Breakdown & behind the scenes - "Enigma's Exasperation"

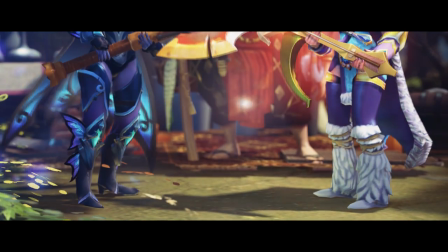53:53 There was a similar problem throughout the movie with the scrolling texture on Enigma.
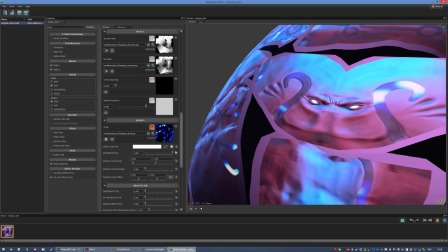53:57 I had to edit the scrolling speed on each shot to be faster or slower
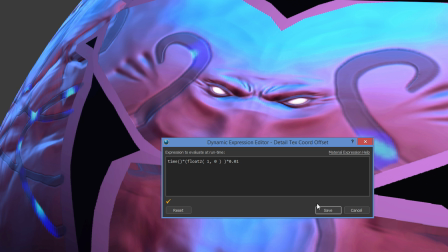54:02 depending on how much faster or slower my system would render out each shot.
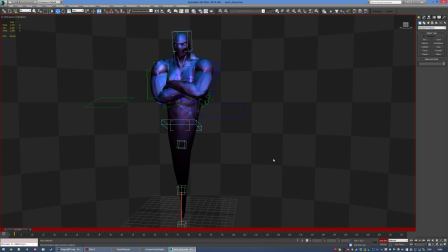54:06 That has been fixed. The cloth, not yet. I had to make Enigma's animation much more simple and way faster to fit within the last shot. Originally, he starts out grumpy, he turns his head, he turns it back, and then he's like, wait, what?
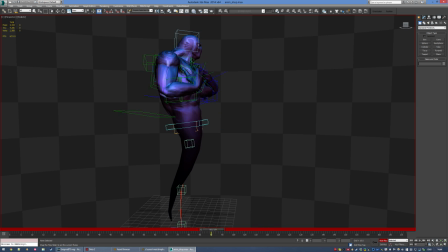54:22 Is that a Battle Fury and Daedalus? I'm gonna be a god, but scroll this.
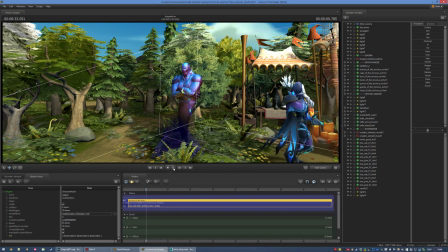54:29 And in SFM, not only did I have to make all of that much faster, that head turn, it's gone. And as you can see here, the transition to the, oh my god, that pose, just a lot faster.
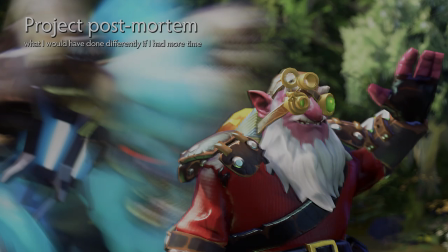54:44 Alright,
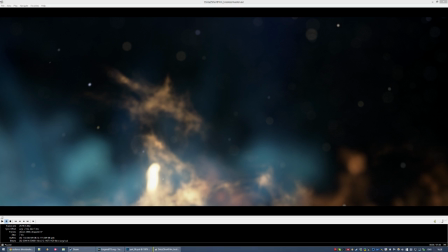54:49 so now I'm gonna talk about what I would have done differently if I had been given more time, both in terms of the deadline date and the, the 1 minute constraint. Unlike the rest of the video, I'm going to do this all in one go.
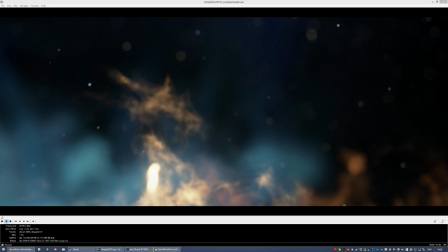55:05 I'm not gonna re-record everything I say 5 times to avoid the as, the ohs, the uhs, and blah blah blah blah, stumbling upon my own words like that. Alright, so here we go.
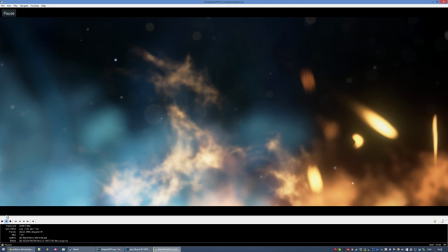55:16 First off, I gotta say, I really like the bokeh generation here in this shot, so I think I got the best possible one.
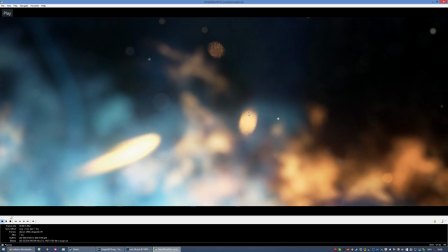55:24 Looks really nice composition-wise. And I do like the visual interest that those flying sparkles give before Enigma appears, but however,
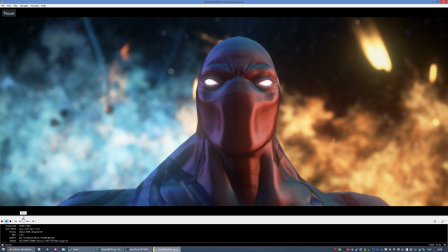55:31 one thing that bothers me is that those sparkles, I mean, they're just kind of distracting after that,
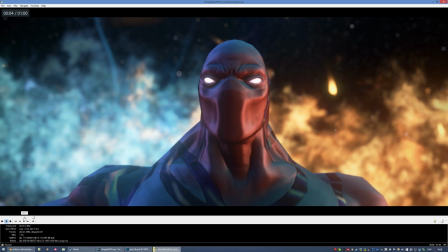55:36 and it's like this weird black thing. You could maybe think of them as asteroids flying by or whatever, but the sparkles, it's like, it doesn't feel space-like, so I would have probably slowed them down. Man, I should have probably done that, because there's a timescale feature for particles.
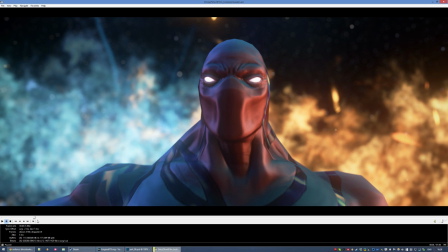55:54 I didn't think of even using that. Like I said, I'm stupid a lot of time.
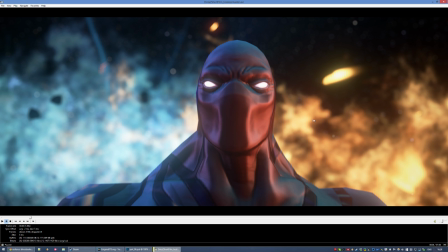56:00 The lighting, I wish I could have had some real nice stream light, but yeah, I talked about that quite a few times in this video. Maybe a bit more contrasted lighting, maybe a pose that feels a little better.
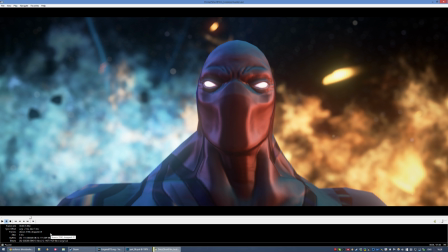56:15 Just something maybe that feels more threatening, more imposing, sort of.
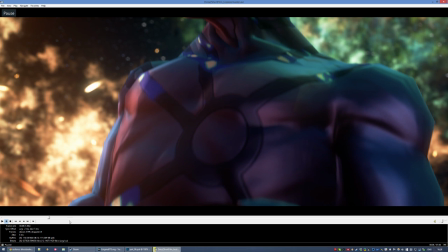56:20 So same thing for the second shot, I really should have slowed down these these sparks.
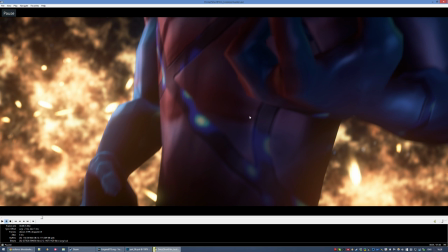56:28 I like how, I would have probably changed the entire shot altogether.
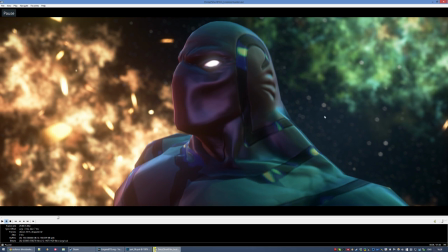56:33 I like how Enigma just closes his fist, as I pan up.
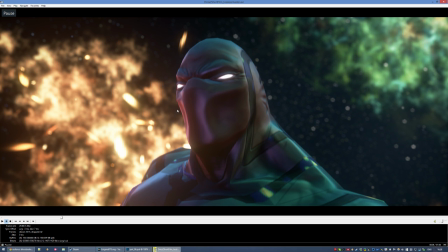56:40 I don't like the frowning at the end.
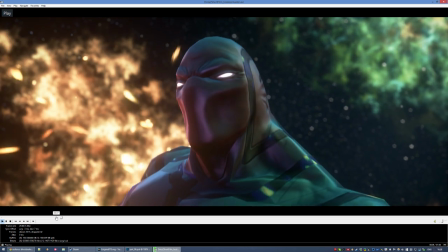56:44 It just kind of looks cheesy. I should have changed that. I figured, it's okay.
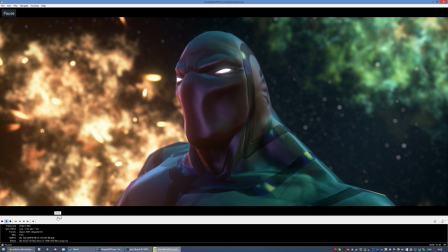56:48 It's okay enough, but yeah, I would have probably made an entirely different shot altogether.
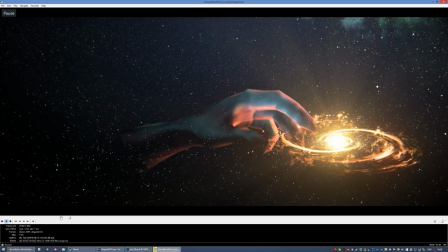56:54 I just probably tied in better with the next one. So things that I noticed in this shot that I probably would have changed.
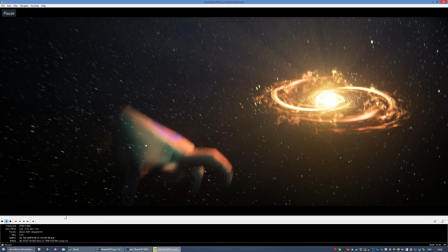57:01 You can kind of see the lighting seam when he raises his hand, where the light stops.
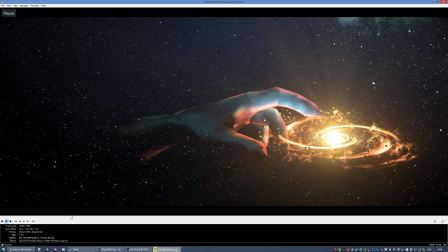57:08 The hand in general is it's a little weird, sort of. Especially here around the finger, it just looks blobby, muddy. It's just a model issue, and the hands weren't intended to really be a big focus. So yeah, that's what happened.
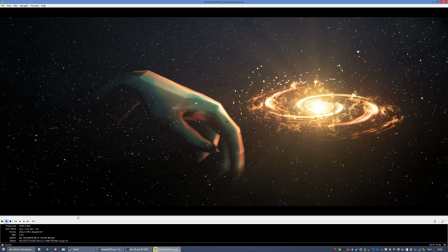57:28 The lighting was really acting weird, and back then I didn't know why, because it was the glitchy, simple distribution in light radius that I talked about.
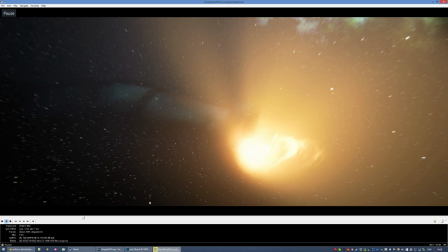57:38 So I would have fixed that. I'm okay with the rest.
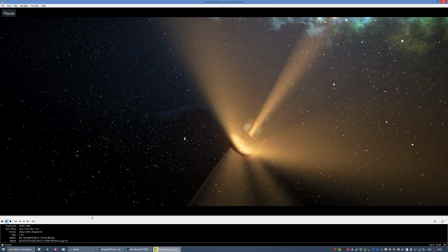57:45 There's some noisiness, but I kind of try to fix that in post.
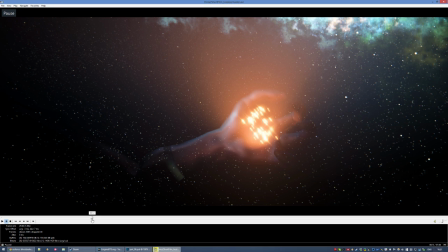57:49 The lighting here, after the hand opens, it comes back a little too fast, a little too early.
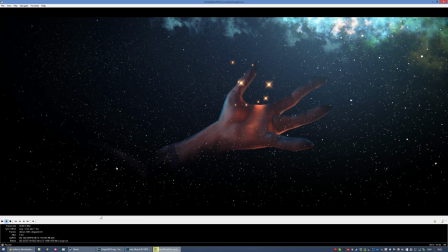57:58 Should probably, there's a little oddity right there.
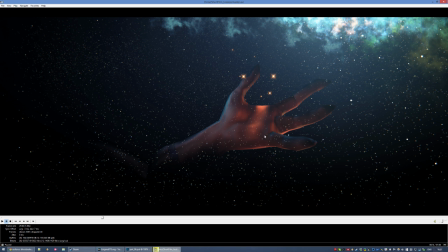58:03 And I could have probably made it weaker at the bottom, because it makes no sense.
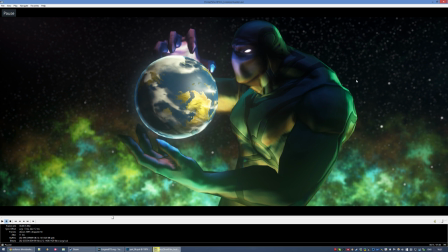58:11 But it's whatever. This shot, I don't have much to say about this shot. Well, actually I do, but I always have a lot of things to say. That's why I made this video anyway.
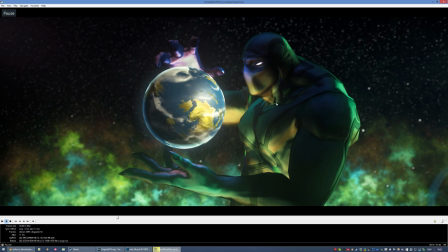58:21 Things that I would have fixed with more time, the neck deformation here. I talked about that during the rigging.
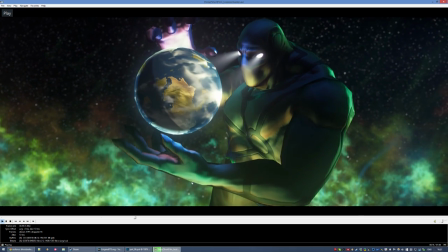58:28 The animation, focus on the animation of the hands and you'll notice it's a little weird. Especially here, right at the end, at the top too.
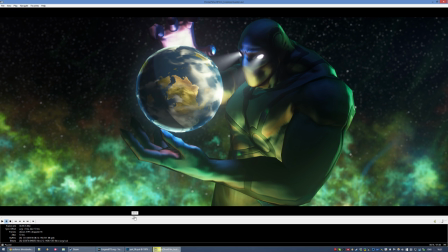58:36 It just feels a little... There's a little bit of oddity. Maybe you won't notice it because you didn't animate that scene, but I animated it, and then I did some stuff in SFM that kinda made that happen, so it bothers me, but whatever.
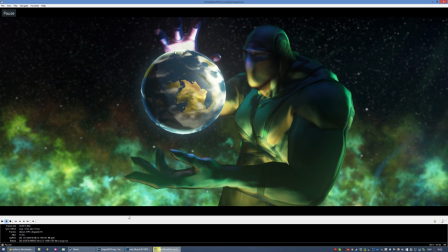58:50 I would have made the lighting on that hand weaker.
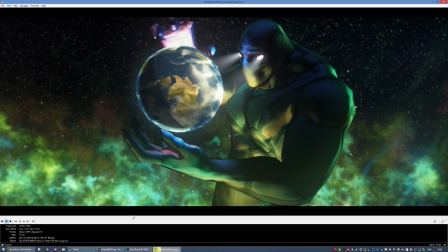58:54 I figured at first, oh, you know what, it's okay, whatever, but now I regret not trying to fix that. There's a weird oddity here, if you follow the line below the hand,
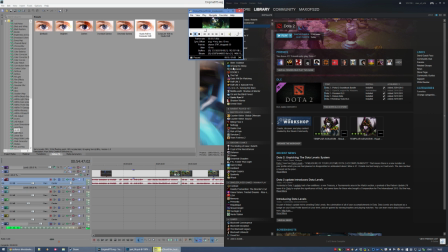59:06 it goes this way, but then, it's here, so, oops. So that doesn't make sense, right?
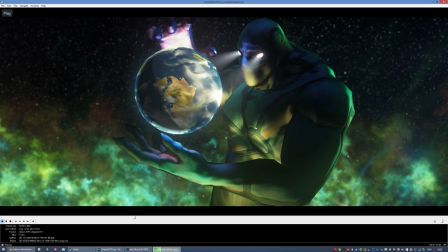59:13 So I would have fixed that. What else?
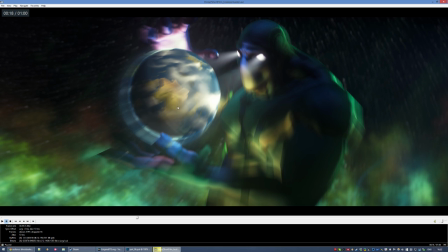59:18 You can kind of notice how the Earth snaps back to a better position to have the country,
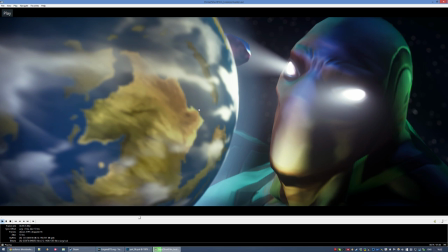59:23 to have the lands, the continent framed during that zoom pod. But yeah. Oh man, you can actually see the Vertus down here.
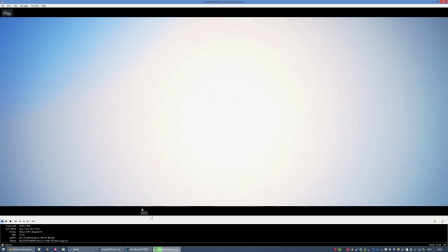59:36 That's kind of nasty. Yeah, I would have probably fixed that as well. It's kind of nitpicking, but whatever. Okay, Earth scenes, here we come.
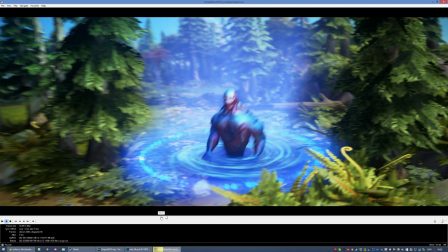59:43 So this is I would say this shot was directed in a very sober manner.
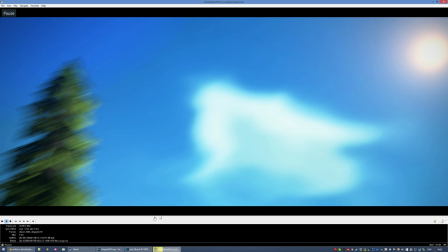59:48 It's just, you know, I had to linger on the sun long enough so that when it zooms into the eye and then zooms out of the sun, there needs to be a little bit of a lingering period, or else it just feels weird. So yeah, time constraints.
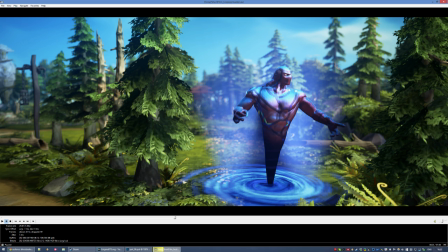60:04 If I had more time, I would have just done something fancier, but maybe it pulled back and framed the shot from within the trees back there. Just have something, you know, a little bit better, because it's a little at the left.
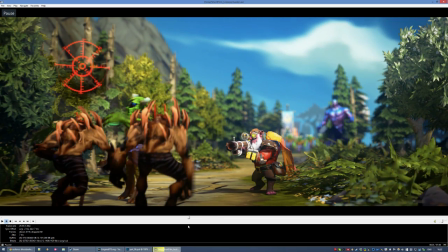60:22 It's just, yeah, it could be better. So despite this also being a shot that's born from time limitations, sort of, I actually really like it. What would I change in that? Yeah, the rocks on the left, just a little bit weird.
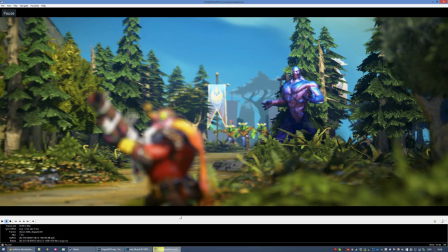60:42 So I remember somebody told me that the creeps at the end of the lane looks like they're moonwalking because of the way I pull back,
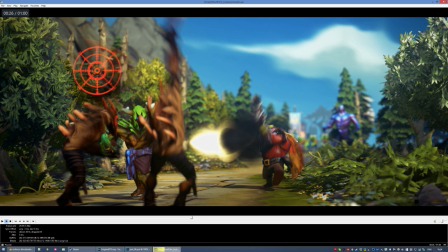60:50 and the depth of field kind of hide the way that they're getting closer. So maybe I could have just, you know, cheated it and made them run twice as fast.
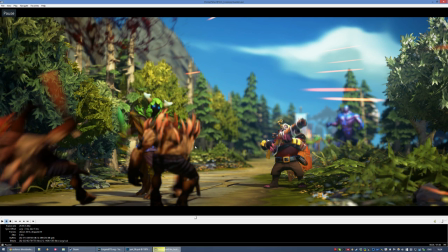61:02 The particle for Sniper Assassinate Sniper Assassinate was never meant to be used across such small areas.
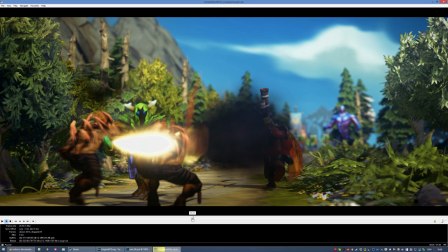61:12 So it's just weird. I think if you go frame by frame, you notice how it actually shows over the overcreep.
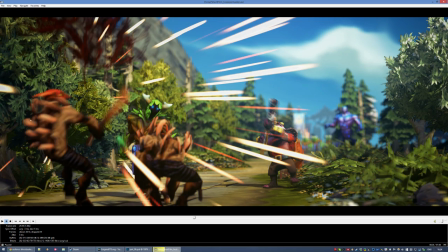61:20 So it's just weird, I guess, but you don't really notice it unless you go frame by frame, I guess, so it's okay.
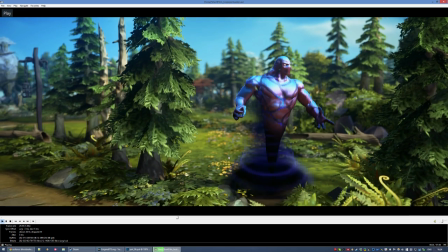61:29 What else? Oh yeah, the cards in the background. I should have made them smaller in hindsight, because they do look a little weird.
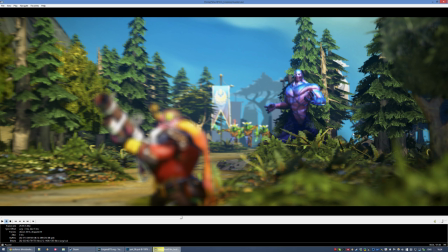61:38 Oh man, and I forgot to hide stuff in there. I should have added a tree there to hide that.
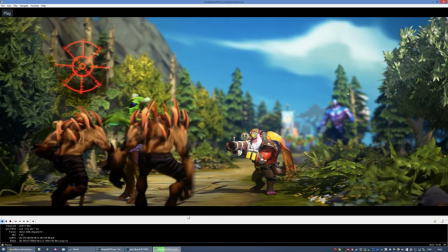61:47 Man, it's amazing the number of things I'm noticing now, but I should have noticed earlier.
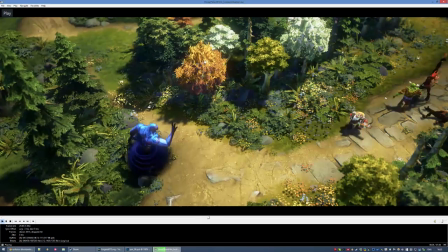61:54 What in this shot? This shot is okay, I like it. Maybe Sniper could have been scaled a little better. And Enigma's pose is really forced. It's a little awkward, but then I could pass it off as, you know, is an intercorporeal space being. He's weird.